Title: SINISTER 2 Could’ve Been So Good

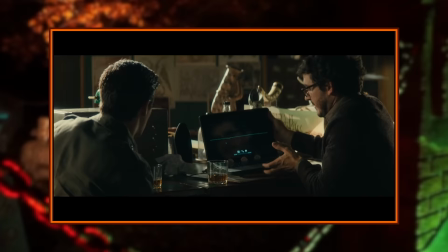Some of the humor actually works well, both thanks to the contributions from Derrickson and Cargill, but also largely because James Ransone plays this kind of personality so well.
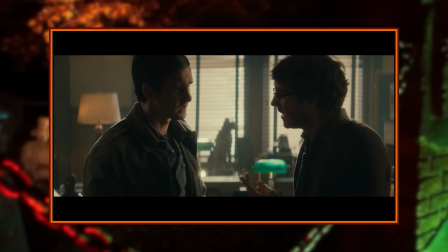Okay, you should probably destroy that thing. Like, soon.
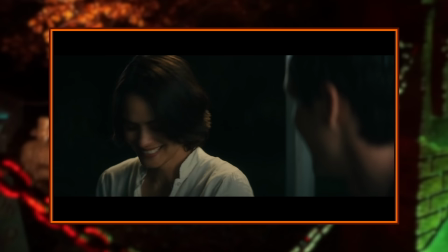He's just such a great character actor, and this movie gives him a lot more time in the spotlight, which is something I genuinely really enjoy about it.
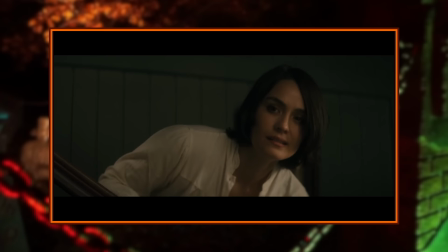There's some nice care put into the way these scenes are shot, the one I just mentioned between so-and-so and Courtney being a particular highlight.
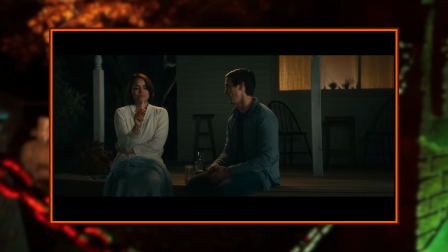The camera starts wide at the beginning of their conversation, but once Courtney makes this comment, I'm not their dad.
That's weird. That's weird. Don't say that. It's like, well, I wish you were.
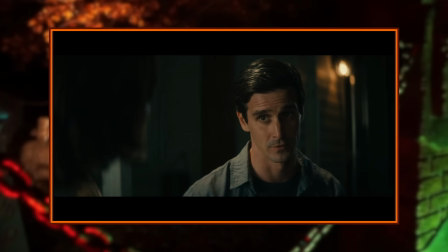It then punches into these close-ups, showing how that sort of joke she just made dissolved some barrier between them, and now they're getting into a more intimate, personal discussion.
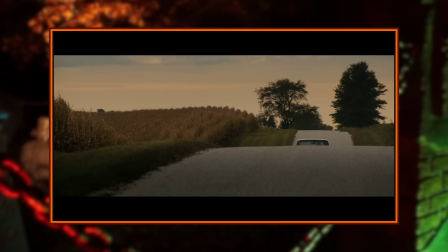I really appreciate that kind of care with the camera, and you can tell that Kieran Foy is pretty good with it. Also, I think that taking Sinister onto an isolated farmhouse is perfect.
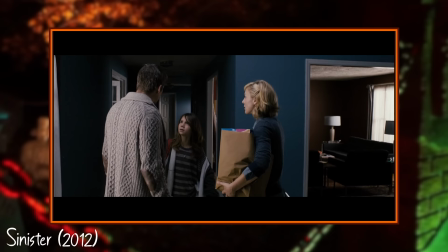There was already such a great feeling of isolation and eeriness in that dark bungalow,
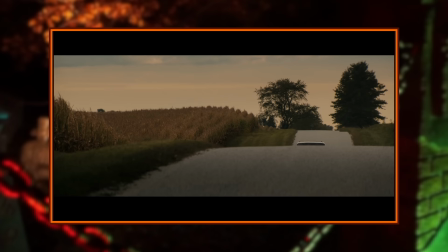and nice creepy farmland is one of my favorite aesthetics for horror that I don't feel like gets its proper due a lot of the time. Especially with the abandoned chapel on the property and a huge cornfield nearby,
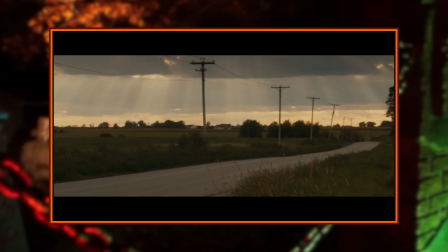there's a ton of potential in this location for some of that beautiful eeriness that gave Sinister so much of its charm. I can absolutely see the tone of that first movie being perfectly transposed and expanded on in a location like this. It reminds me of that farm level from Slender the Arrival, which I absolutely love. So we've got a mostly strong cast of characters, a few great interactions between them, and a location that is perfectly suited to the brand of horror that Sinister provided. Which is what makes it such a shame that the actual horror side of this movie isn't just not up to the level of the first, it's actually pretty terrible.
I shouldn't be watching this. Turn it off, Milo.
Look, Sinister isn't a perfect movie. There are some well-executed jump scares, but there are also some that feel really forced and cheap that take away from the oppressive atmosphere of the movie.
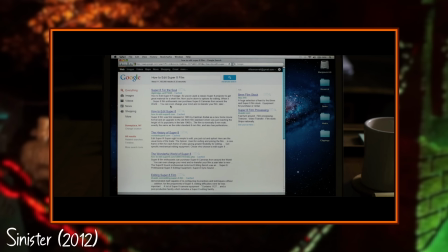Then you've got the way the kids are shown too clearly and really aren't all that creepy. It's got some issues, but it's not too hard for me to look past them since most of how that movie handles its horror is incredibly effective. Sinister 2 is basically what happens if you take the worst parts of Sinister and lean all the way into them without having any of the really great stuff to outweigh it. This movie is stuffed to the brim with really gimmicky scares that don't feel like natural sequences progressing the story.
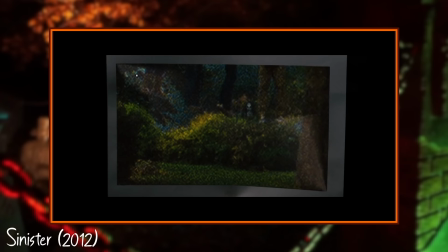They're essentially set-piece scares shoved in every once in a while without much purpose. Here's where I think this movie really misunderstands what made the first good.
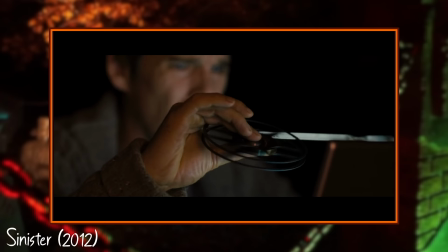It wasn't the jump scares or spooky kids that made Sinister frightening.
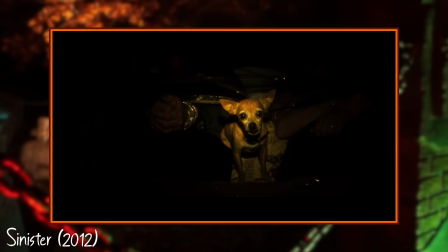It was the intense, dread-filled atmosphere driven by the nature of the story, the engaging and dark mystery, Ethan Hawke's great performance, as well as those horrifying snuff films and the movie's stellar soundtrack.
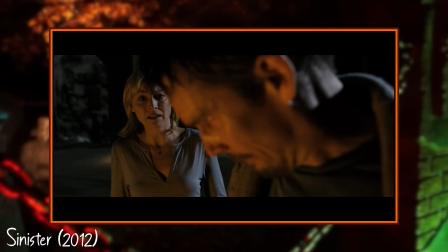A lot of comments were calling Sinister just another jump scare simulator, which really bothers me,
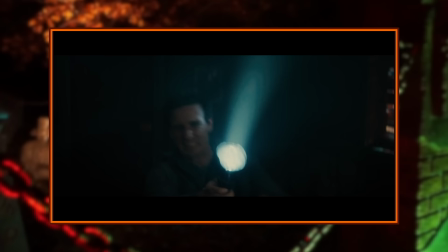because that's disregarding so much of what made that movie as impactful as it is,
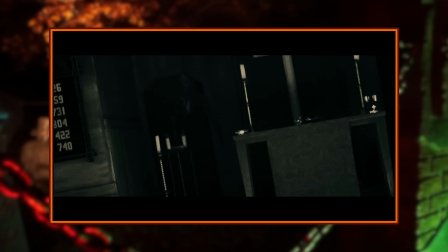but Sinister 2 would very accurately be described as a jump scare simulator for the most part.
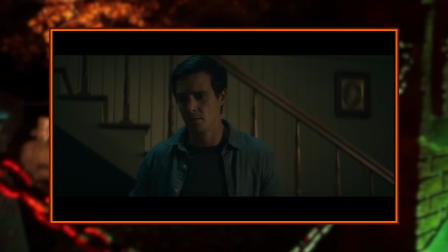The scares are all really forgettable and are usually of little or no consequence, which makes them feel a lot like something to just pass the time between scenes instead of being integral to the story.
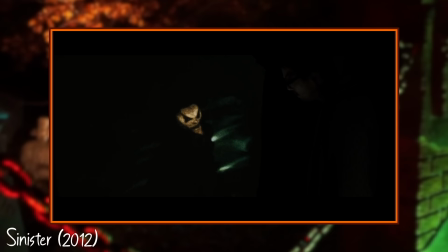But Ghoul works best when he's not shown too clearly, which is what makes images like when he's standing in the pool so creepy in the first one. He's got a design that's best used when your brain has to try and fill in the blanks on its own, but when he's shown really clearly, it's not anywhere near as effective, and Sinister 2 shows him pretty dead on in the first scene of the movie, and then doesn't even bother trying to keep his appearance vague after that. There is very little subtlety in this movie, which is a problem that extends into the snuff films. Speaking of, they suck, for the most part.
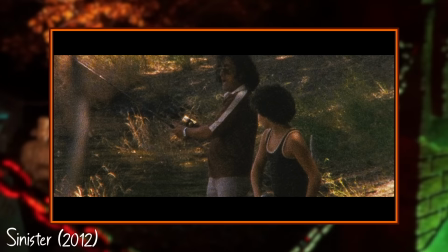First off, these were shot in 16mm, which isn't the end of the world or anything, but it doesn't give anywhere near the creepy feeling that the 8mm footage in the first movie did.
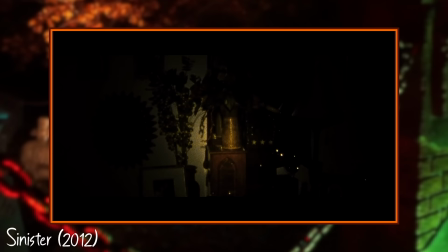These tapes look too clear and a hell of a lot less dreamlike, especially when they start using CGI that completely ruins the illusion.
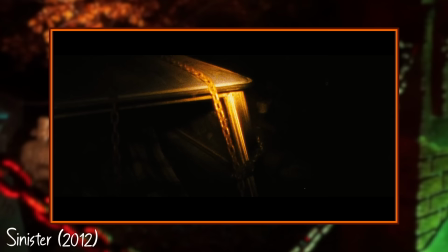What made these scenes so horrifying previously was that these were all very believable and grounded murders that felt like you were watching something you're not supposed to see,
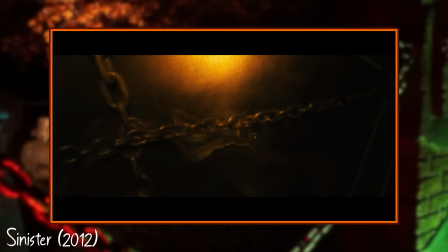which puts you right in Ellison's shoes.
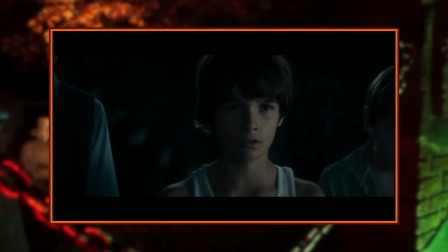They're the scariest thing about Sinister, and in the sequel, they're mostly just really convoluted, over-the-top kills that don't elicit nearly the same believability and are really damn forgettable.
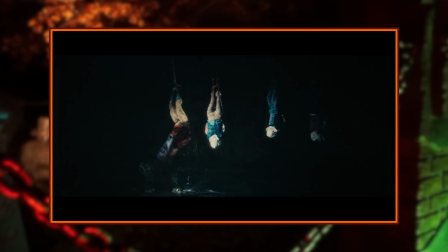A simple, out-of-focus throat slit in the first movie is exponentially more impactful than hanging a family upside down and having alligators bite their heads.
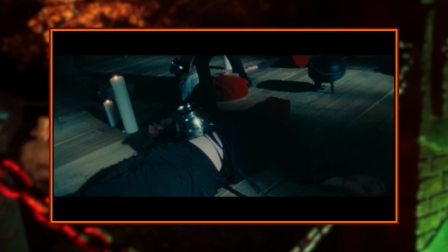I don't even know how a child managed to set up a lot of these murders. They're so unnecessarily over-the-top, which takes away so much from their effectiveness. Sure, it's brutal to watch this family nailed to a church floor have rats crawl through their stomachs, but because it's so crazy, it feels less believable.
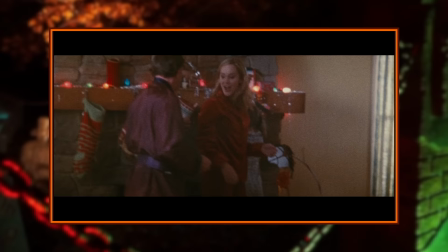The only one I actually do quite like in this movie is Christmas Morning, and I don't think it's any coincidence that it's the most subdued one.
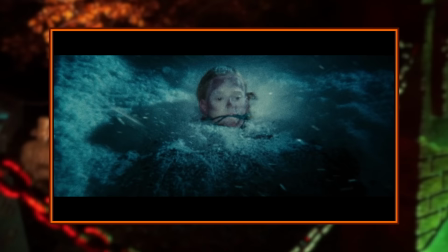We see this family opening up Christmas presents, and then cut to them all buried in snow with only their heads exposed, and as the kid gets close-ups of their frostbitten faces, the video ends with the reveal that one of them is still alive when they breathe out and look into the camera. Now, that's effective, and it's really the only one where you feel some of that DNA from the first film.
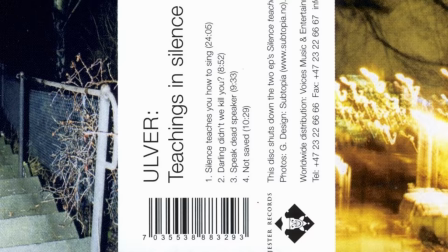It's also nice to hear another Oliver song, because Silence teaches you how to sing made up a pretty good chunk of the first movie's music.
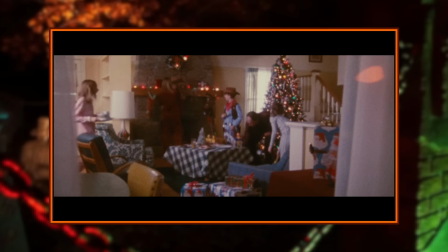This is not saved from the same album, and it's tonally perfect for a Christmas murder. It doesn't just feel aggressive and creepy, it feels really sad, which is something that's sorely missing from most of these films. I talked a lot about the soundscape of Sinister, and I do want to touch on it a bit here. It's not terrible by any means, and there are some great picks in the soundtrack,
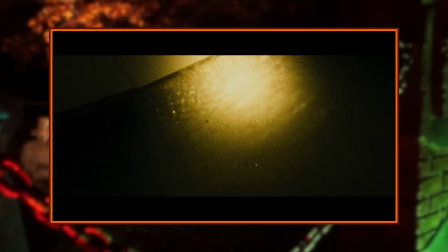but there's something really missing from the atmosphere, and I think a lot of that comes down to the music picks in this movie seeming to be more generic,
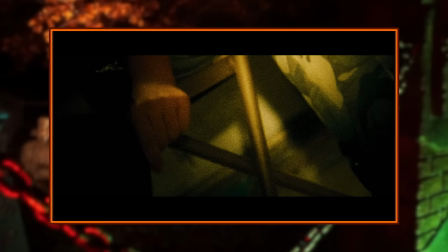creepy score instead of the shit Cargill and Derrickson found in the strangest corners of the internet in the middle of the night. Like the films in that movie, the music sounded like something you weren't supposed to hear, almost like you were listening to a cult meeting in the distance.
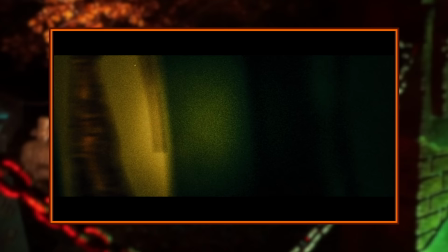a lot of the soundscape here sounds like the sort of thing you'd find in just a few minutes if you googled creepy music and didn't hit anywhere
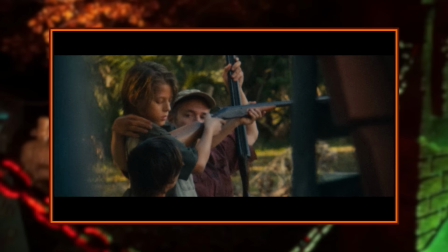near the same way it's not terrible though and there are some great highlights but overall it feels less otherworldly than before i also don't think these
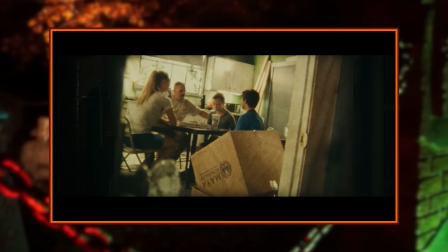films did as good a job at switching the music when we go from the stalking halves of the films to the actual murders those transitions didn't feel as creepy as they did before and a of that is because the music will often just stay exactly the same honestly the films in this movie
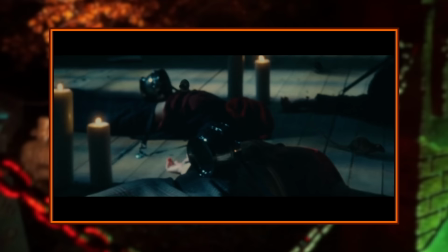really feel like fluff whereas they felt absolutely core to the tone and the impact of the first movie they're here out of necessity
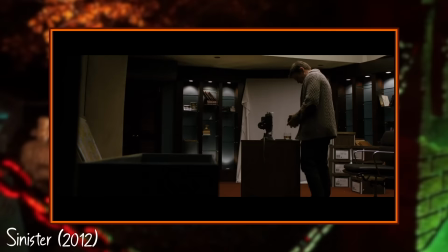and feel a lot less inspired and really don't do much to add to the overall experience now obviously we're not getting to see these through ellison's eyes this time around
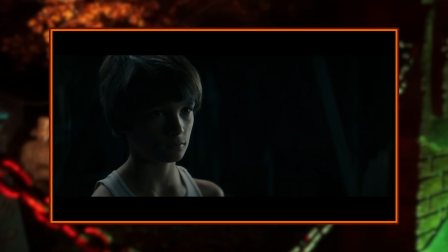so instead what sinister 2 decided to do was to approach the horror from the perspective of the kids who are being manipulated by Bagul and his minions,
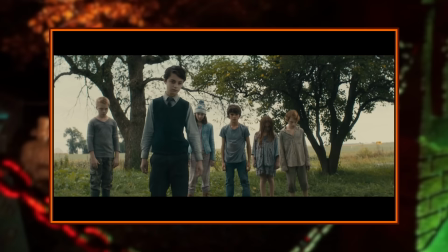and while I think conceptually there's some cool angles to take there, the way this stuff is executed is absolutely terrible.